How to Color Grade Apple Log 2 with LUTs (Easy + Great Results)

Normally, we want the highlight to be close to the top and the shadow to be close to the bottom, but you don't need to follow the rule 100%.
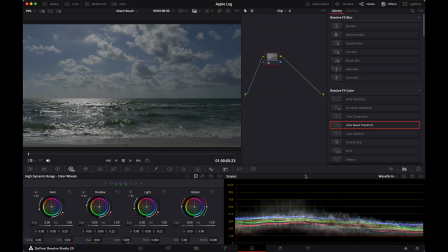[4:14]
For example, if a certain shot, you kind of want to give it a moody look, something like that, you don't need to make it super high.
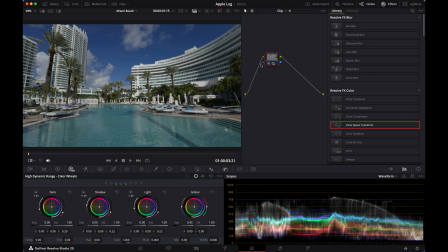[4:21]
Okay, let me finish my adjustments. For this one, I might lower down the contrast a little bit.
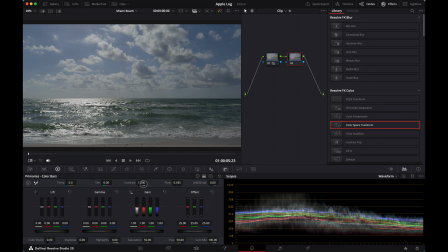[4:29]
For this one, I might want to raise the contrast a little bit. Okay, the last clip.
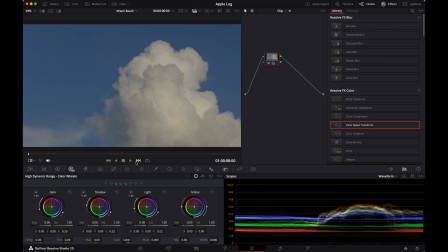[4:36]
I think I'm happy with what I have right now. And now we can get the LUT onto our footage. Because it's for the whole timeline, I'll jump back to my color nodes for the timeline. We'll need to add a new color node. Let me press Option S and open my LUTs panel.
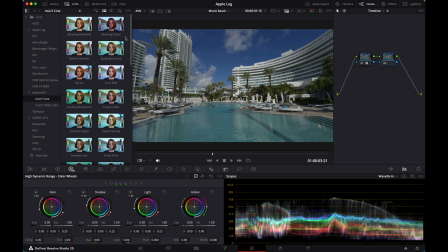[4:53]
Here are the MotionVFX LUTs I have. And now I want to talk about my process of picking a LUT. When I first start exploring color grading, I always like to try different kind of LUTs and just randomly put them on my footage.
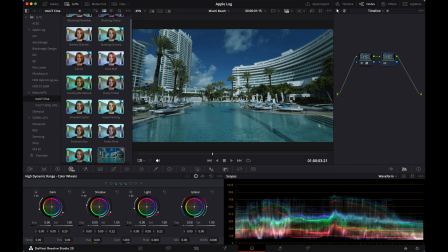[5:09]
But I always found I'm not happy with any of them, and I don't really know why. But after playing around these years, I kind of realized to pick a LUT, I really need to know what my purpose or what my goal is for my project.
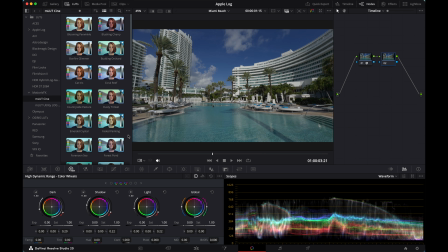[5:24]
For example, what kind of mood, what kind of style I'm trying to achieve. Do I want the whole thing look a little bit warm or a little bit cold? Do I want it look muted or I want the color to be vibrant?
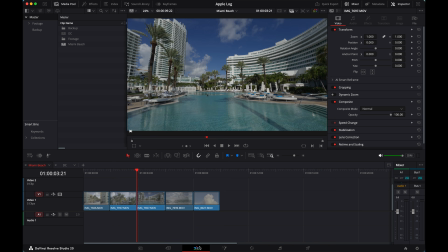[5:38]
Yeah, that's all the thing I need to identify based on my needs. So for this little sequence, I shot it in Miami Beach, Florida, the Art Deco style buildings and the Fontainebleau Hotel, which is full of history. So I kind of want the whole sequence look a little bit vintage, a little bit warm, and seems like a nice memory.
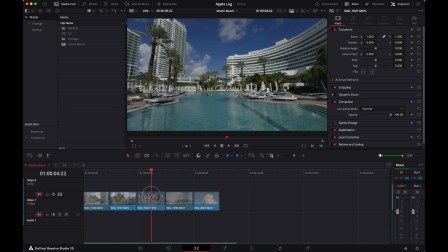[6:00]
Yeah, I feel like that's the vibe I'm trying to achieve. To have that goal in mind, I find it will be easier when I'm trying different LUTs over here.
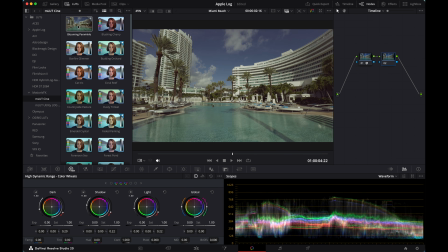[6:09]
To quickly try out different LUTs, we just need to hover our mouse on the icon, and then we can see the preview on our image.
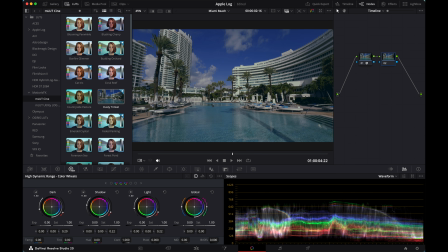[6:18]
For the vintage kind of look, I imagine it'll be a little bit toward yellow and green, so I'm gonna choose the one that has that kind of feel.
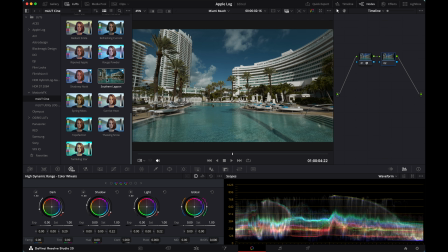[6:28]
After trying a little bit, I noticed this Southern Lagoon looks really nice, and I kind of want to try that on my whole timeline. So in that case, I just double-click Southern Lagoon, and it got added onto my color node.
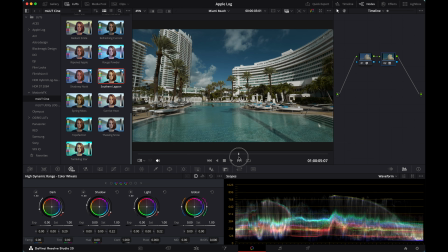[6:43]
And now I can scroll through my whole timeline and see how it looks. I actually pretty like it.
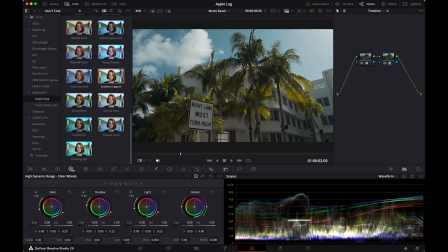[6:48]
Yeah, I like the color of the sky and the tree. If we turn off the LUT, you can see the original footage. There's nothing wrong with it, but with the color LUT added, it really gives me a filmic, stylized look that I'm thinking about.
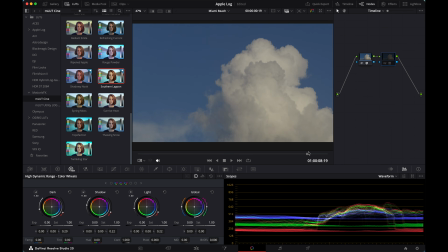[7:04]
Without the LUT, with the LUT, without the LUT, with the LUT, I think I'm pretty happy with it. I also have another trick when I pick my LUT for my footage.
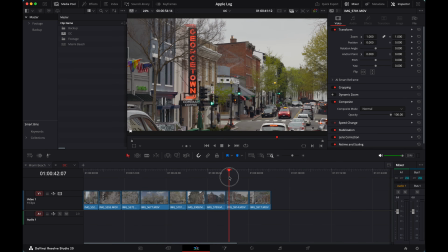[7:15]
For example, here are some shots I filmed in DC during the cherry blossom season. As you can see, there's nothing wrong with any of the footage. They all look fine, but they're all just like normal iPhone-looking image.
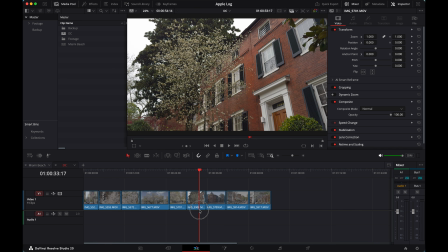[7:30]
So now I kind of want to add a color LUT to enhance the mood it's presenting.
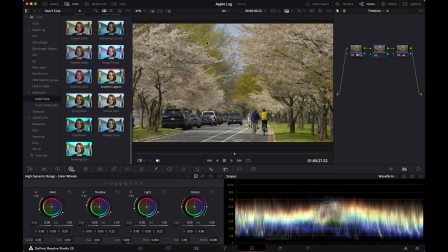[7:35]
So the little trick I'm talking about is that I always think about which color on my image that I want it to pop up. And then I'm gonna pick the LUT that can highlight that particular color.
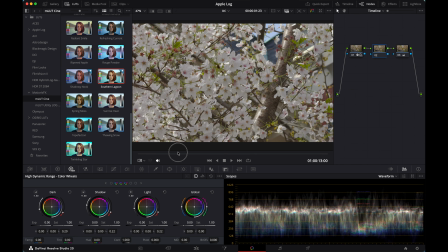[7:48]
For example, I have many flowers over here,
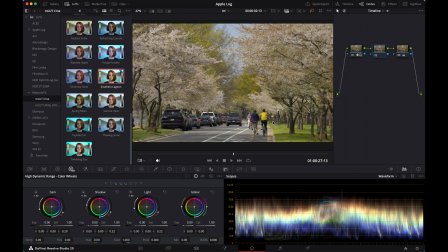[7:51]
so I kind of want the pink and the red color to pop up throughout the whole sequence.
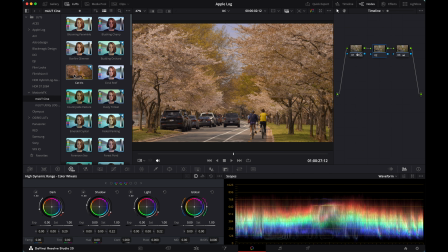[7:57]
In that case, when I'm previewing my LUT, I will try to find which one shows me more pink and red color.
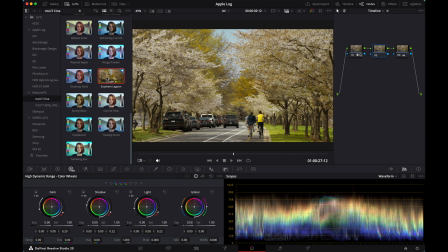[8:04]
And if I'm trying the Southern Lagoon I just used on the Miami footage, it just looks super green and yellow.